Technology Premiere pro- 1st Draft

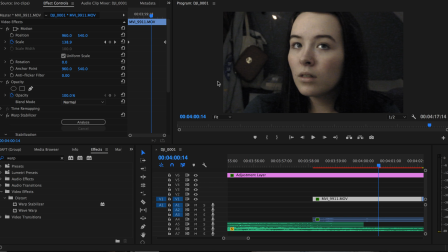(0:00)
technology post on Premiere Pro, and I'm going to be talking about how I use Premiere Pro to help my project and what I've learned about the technology. So a bit of an intro on Premiere Pro is it's a post-production software, and it plays a crucial part in our entire film. I've used it before in my Premiere task, The Hunter,
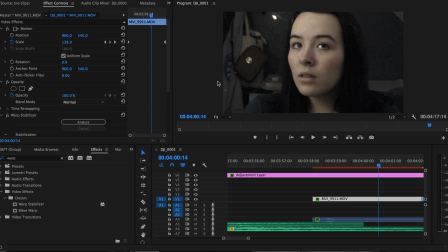(0:19)
which you can find on my blog, and I believe I have good knowledge and I'm no longer at the basic level whilst editing with Premiere Pro. So jump straight in, let's cut to the beginning.
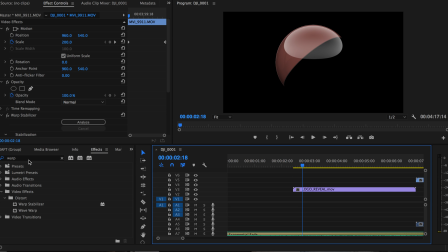(0:30)
And I used exponential fade, which you can find all the effects by typing in here. So just for an example, exponential fade, there we go. And you can place it onto the onto the music track, and it slowly increases the volume to introduce the audience to the film.
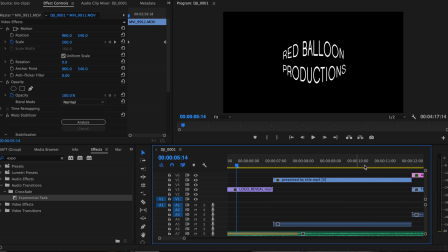(0:51)
We made idents and the titles in After Effects, so I don't want to talk about them too much. So I just wanted to make sure that the music was in time with the
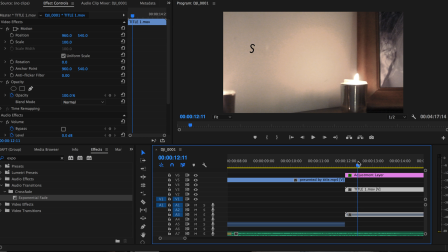(1:06)
new titles, and that it wasn't jarring when the cut happened between each of the new titles. So it took me some time using the cut tool and using the select track forward tool to move everything along in time with the music. I used an adjustment layer over the entire piece,
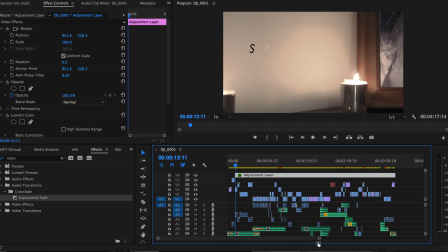(1:24)
as you can see if I zoom out here, over the entire piece, and we placed a colour onto the adjustment layer, which changed the entire colouring of our sequence. I believe this to make the sequence, our film, seem more dark and more gritty, and adds more tension,
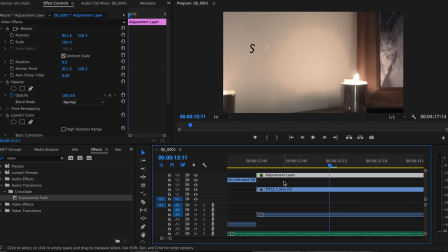(1:41)
with the sequences that you're already using low-key lighting become even darker and making everything seem a little bit supernatural. One of the titles had to slow down.
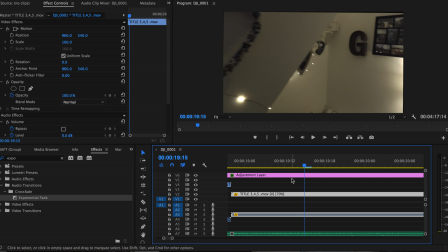(1:54)
I had to use the speed and duration tool to actually slow down and allow the audience to actually read the titles because it was moving too fast.
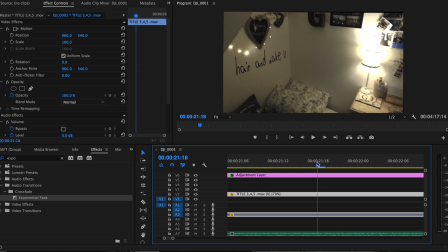(2:06)
Now you can't see it quite here because my laptop is quite slow at the moment and it's jumping around, but I slowed the sequence down to 70% and it was 100% to slow down for the audience. Another effect I used was the constant power gain, and it was to introduce music
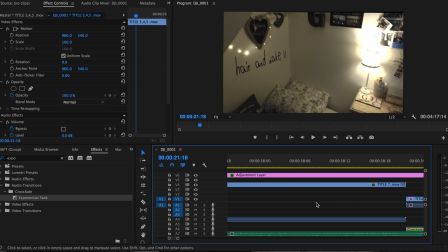(2:26)
to the audience once again, and it was to introduce music to the audience but also to get rid of unwanted music. So if I zoom out here and find the sequence, here we go.
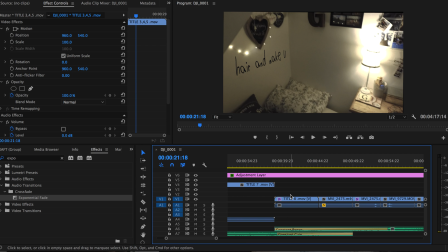(2:44)
So the old music was replaced and the new music was introduced, and we did that by having a long period of time where the music was playing, but because we used a constant power, it was such a low volume that it didn't really become jarring, and it just wasn't very impactful when as soon as it started playing.
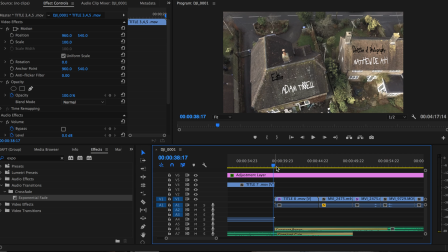(3:00)
So it slowly increases the volume. So in fact, the music is actually playing for 10 seconds whilst the other music is just being introduced.
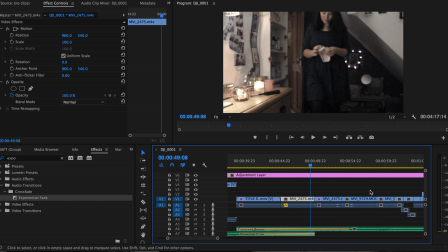(3:11)
It shows how long we made the music play using the constant power. And you can find both of them once again in the effects area. There we go, constant power and constant gain.
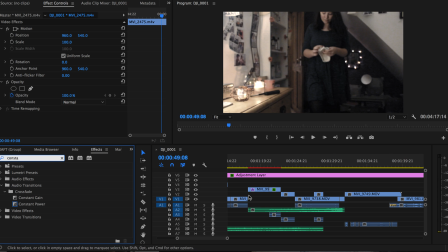(3:28)
So another effect we used was just the razor tool,
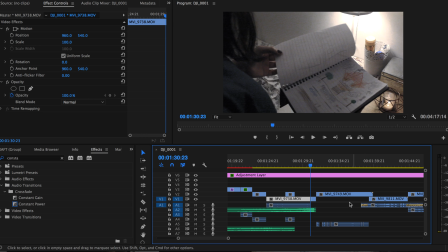(3:34)
and this was to cut audio feedback, and it was actually our crew talking whilst we were filming, and it was during this sequence right here, and we wanted to get rid of it because it just destroyed the intensity and the tension of the sequence.
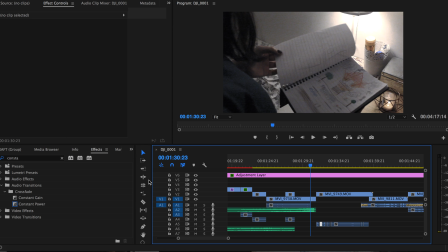(3:53)
So I used the razor cut tool, and it made the sequence seem better, and the sound sounded fine afterwards.